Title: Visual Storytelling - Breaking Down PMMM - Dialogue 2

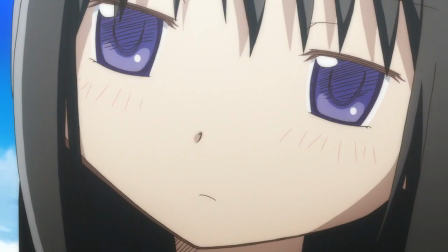And Homer's portrayal throughout the series hasn't shown her to be actively evil her desires are obviously aligned against the group but she's not off-putting or scary or monstrous or creepy or anything really like that
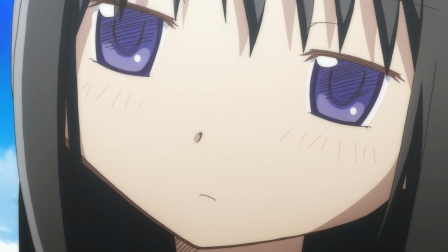she's stoic and mommy said she's powerful but it's kind of clear through the intro to episode one through her design through everything that she's going to be one of those characters that's introduced and then becomes an ally later on. I think if you want a great example of how you're expecting to read Homura,
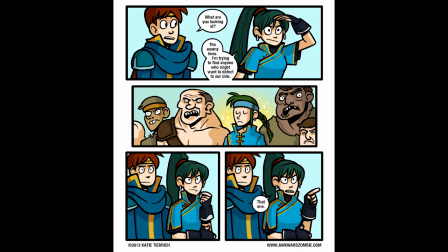it's really easy just to boot up any season of like Symphagear or something and then point out the enemies and just say, oh, okay, those are the guys that are going to have opposing views and be placed against the characters for the beginning of the season.
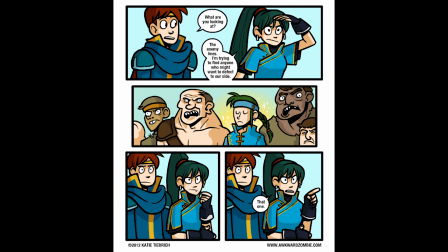And then kind of things are going to change and their motivations are going to change and perspectives are going to change and then they're going to realize that they're actually on the same side etc etc and whether they have a happy ending or not that doesn't really matter they're going to get redeemed
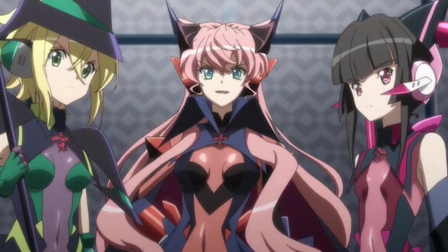and of course this happens in a ton of magical girl shows but the symphagear makes it just so fucking obvious and because that's such a well-worn trope
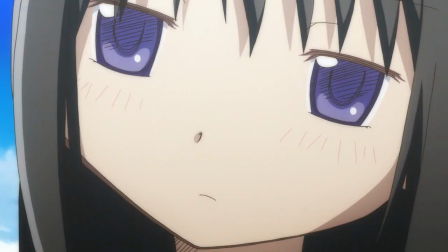and the show is honestly playing it straight there's no cause for alarm and there's no need to be afraid of homura her only actions are attacking kube and refusing to explain herself and show herself to the other girls That's just all to say,
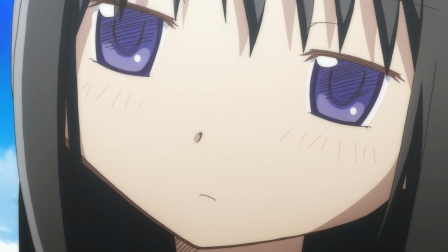this mystery aspect with everything Homura has going on, that we're not privy to as viewers and Madoka isn't privy to, that's all deliberately, by the tone of the show, put off into the background. It's hinted at, it's loaded these Chekhov's guns,
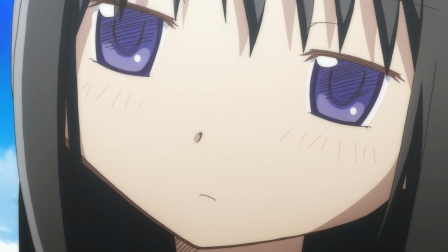but it's positioned in a way that you won't have to give a lot of thought to it. Which is great and intentional because what you're supposed to be thinking about right now is the very next scene and the
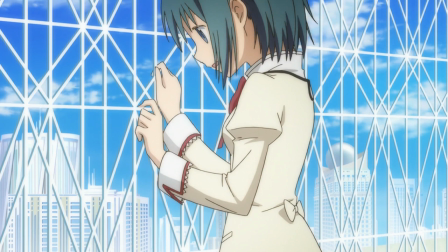philosophical kind of questions that were posed earlier in the episode and then Sayaka is going to reiterate on the roof. I really, really want to get to this roof scene,
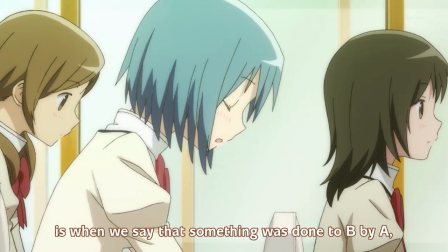but before that we have to acknowledge that the teacher is talking about active and passive verbs and neither Madoka nor Sayaka are listening. And over the course of the next couple episodes, you can kind of see the flaws of those two kind of being on the different ends of the spectrum there. sayaka is far
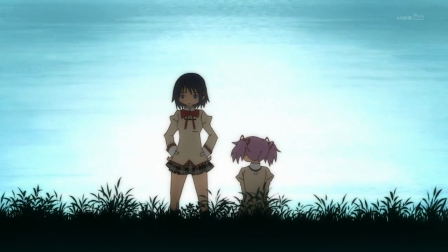too active and takes the initiative on kyosuke using her wish when it's a bad idea actively setting her own self up by her actions madoka is a character who has things happen to her she's objectified by homer's actions and kept into the passive
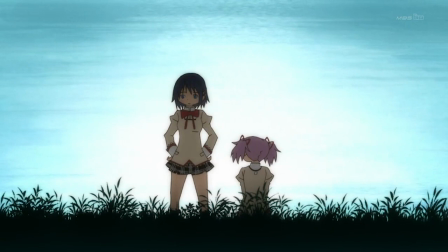voice that's a kind of interesting dichotomy that really has a lot more going for it too like there was large discussions of why Madoka is such a boring character and a bad main character and what Sayaka's main mistake was. But I think we'll get to those in time.
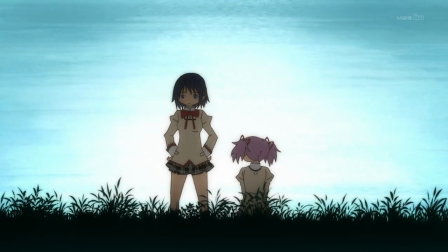For right now, let's just remember that when the rain scene comes at the bus stop and Sayaka yells at Madoka, that it's kind of a very core of their argument that one is active and the other is passive. And they're both stuck in a damned if you do, damned if you don't situation. Finally, we've arrived on the roof.
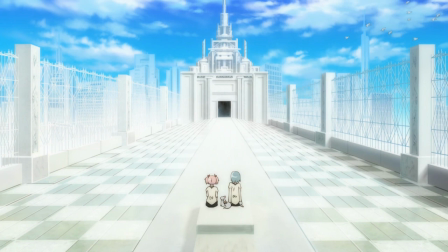Interestingly, tonally, obviously very clear, very freeing, very open. The birds flying off in the first shot and the rich blue of the skies really give it a great clarity.
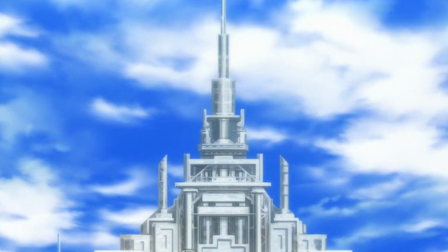But look at this establishing shot. Through that clarity there's this heavy iron weight on top of the both of them.
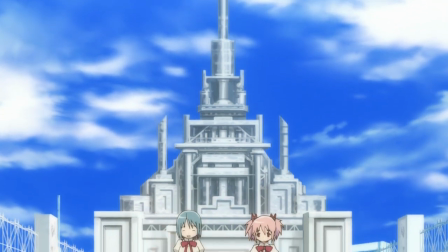It's the only thing that's in focus and in the scene when Sayaka starts talking about a wish.
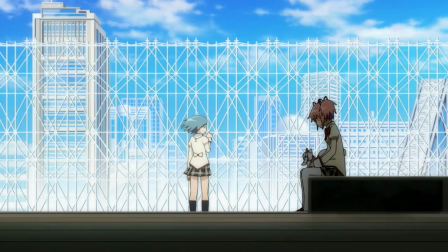To keep going with the visual metaphor here, Sayaka is blown by the wind.
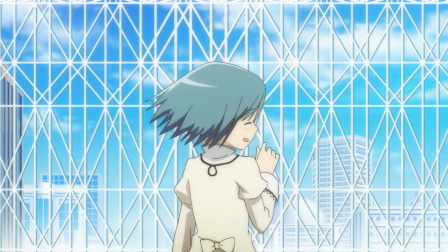Whether that's implying her to be capricious or that she's free or that she's light, maybe anyone, maybe all of those.
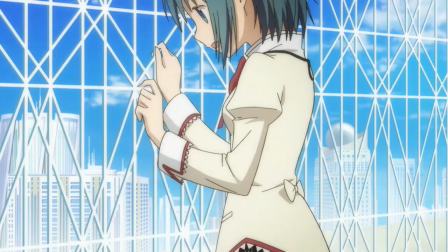The other very, very clear visual metaphor here is that she puts her hands up to the chain link fence
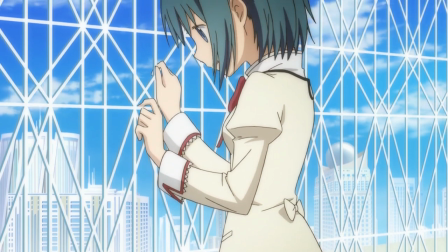and in the blu-ray version a what looks much more like bars on a prison cell.
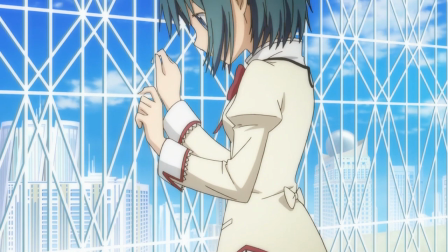However, she's never shown from the opposite perspective of them.